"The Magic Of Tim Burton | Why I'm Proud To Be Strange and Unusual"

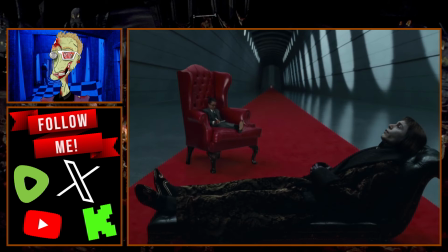A place to reconnect with that childlike wonder and imagination that I never want to lose.
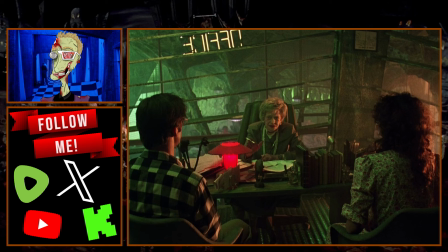As I mentioned, Tim Burton's films stand out because they look unlike any others. He doesn't aim for hyperrealism. Instead, he fully embraces the fictional nature of his stories.
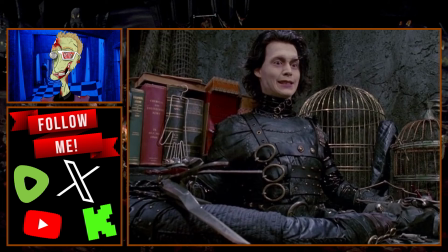Take Edward Scissorhands, for example, an artificial man with scissors for hands. The film doesn't waste time explaining how that would work in the real world. It's not about that. Edward symbolizes the experience of being an outsider, someone who,
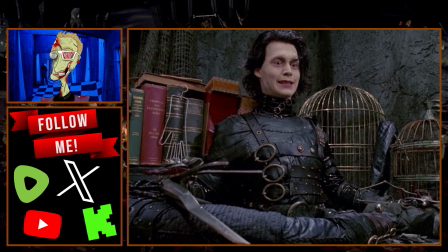despite his best efforts, just can't fit into society.
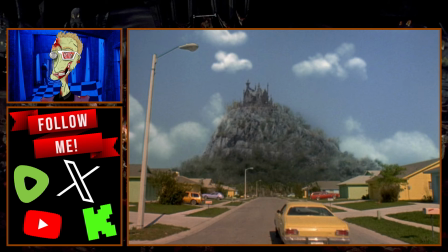Realistically, would there be a huge gothic castle right next to a pastel-coloured suburban neighbourhood? No, But that doesn't matter, because in the film, that creates a symbolic juxtaposition of the lives of the characters.
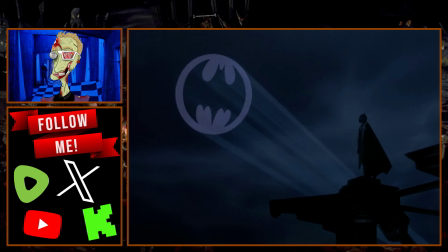This same creative approach is why Burton's Batman films are among my favourites. He doesn't attempt to ground Batman in reality or make Gotham function like a regular city.
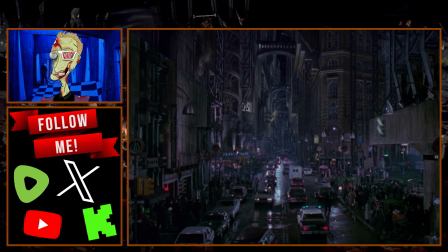Instead, he presents a version of Gotham that's deeply imaginative and detached from typical urban design.
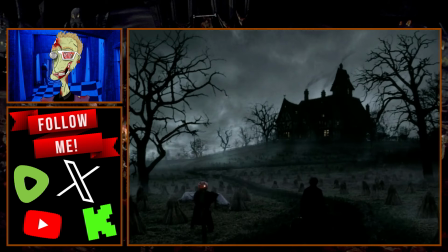Burton's love for the past also resonates with me. Modern architecture often feels sterile and lifeless to me. Many new buildings resemble metal boxes with little personality.
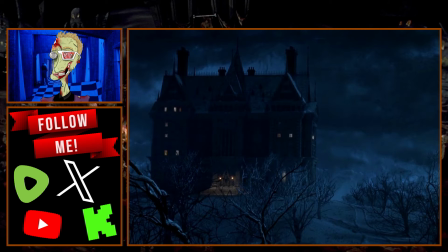Of course, there are exceptions, but so often the structures that captivate me have been around for hundreds of years. I appreciate architecture that's brimming with intricate detail, something that feels like it could be straight out of a fantasy story.
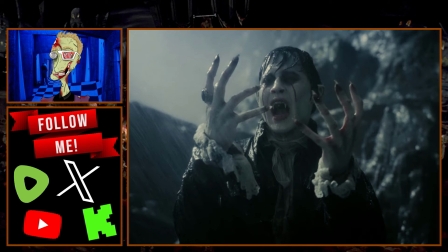Even some of Burton's projects that aren't worthy of intense praise,
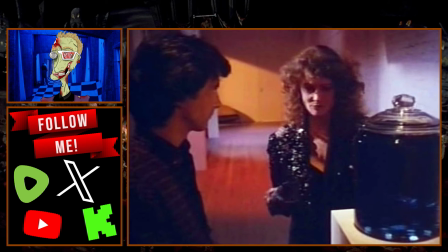like Dark Shadows or his Alfred Hitchcock Presents episode, stand out because of the distinct atmosphere he creates. Yes, the plots are incredibly flawed and offbeat, but visually,
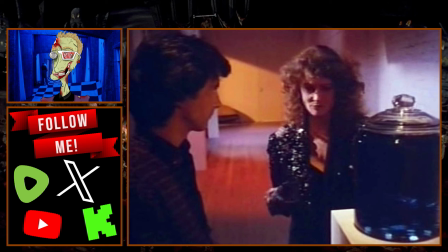they tell their own kind of story, drawing you into his world regardless.
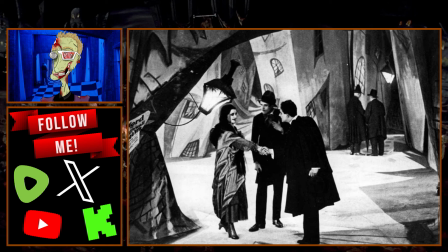I'm not someone who gets swept up in flashy effects or quick action. I love visual storytelling, though, and that's not about CGI explosions. Take The Cabinet of Dr. Caligari, a film that's clearly influenced Burton.
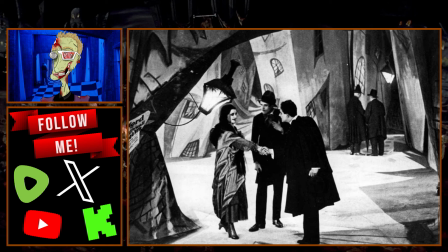It doesn't rely on lasers or digital monsters. It uses crafted, evocative backdrops. Some might think those sets look outdated, but they do exactly what they're meant to. They transport you somewhere completely different beyond the usual reality.
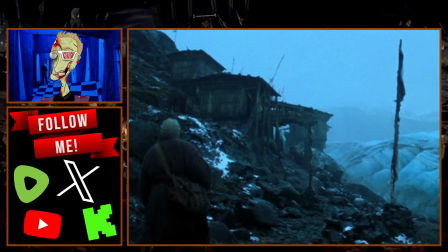This may be a bit controversial, but while I respect The Dark Knight for its story and the performances, it's not a personal favourite.
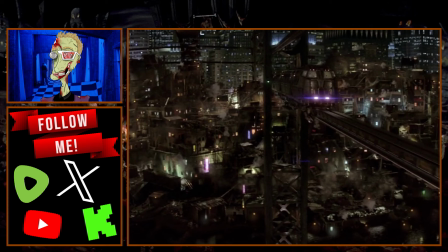Batman Begins introduces Gotham as this decaying city with its distinct,
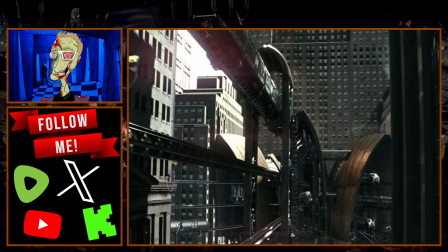moody take on the Narrows and a slightly steampunk-style train system that fills the sky.
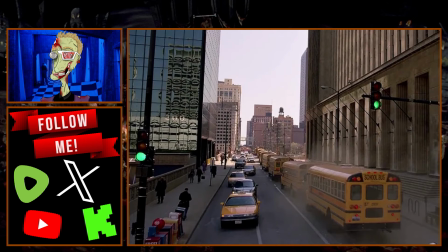But in The Dark Knight, that atmosphere is swapped out for a standard cityscape, leaving it feeling more like any other city and, to me, losing some of what's made it feel like Batman's world.
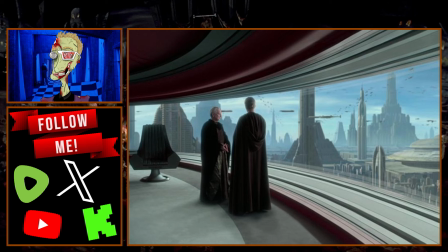I actually have a soft spot for imperfect CGI, designs where the textures might look a bit off.
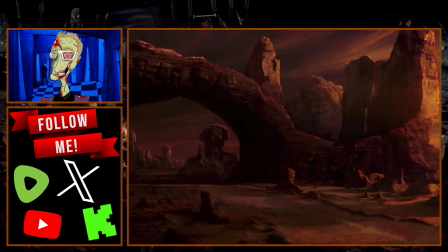Films like the Spy Kids trilogy or the Star Wars prequels may not have flawless CGI by today's standards,
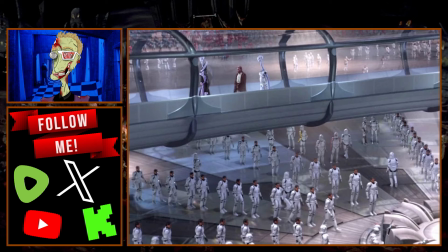but there's a certain charm to them. By contrast, modern films often push for such high realism in CGI that creatures look like they could walk right out of the screen, which for me takes away some of the magic.
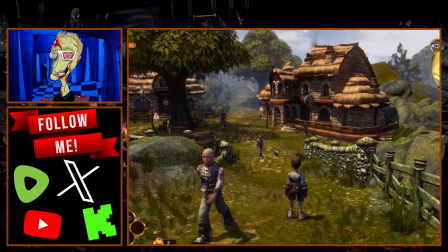The same goes for video games.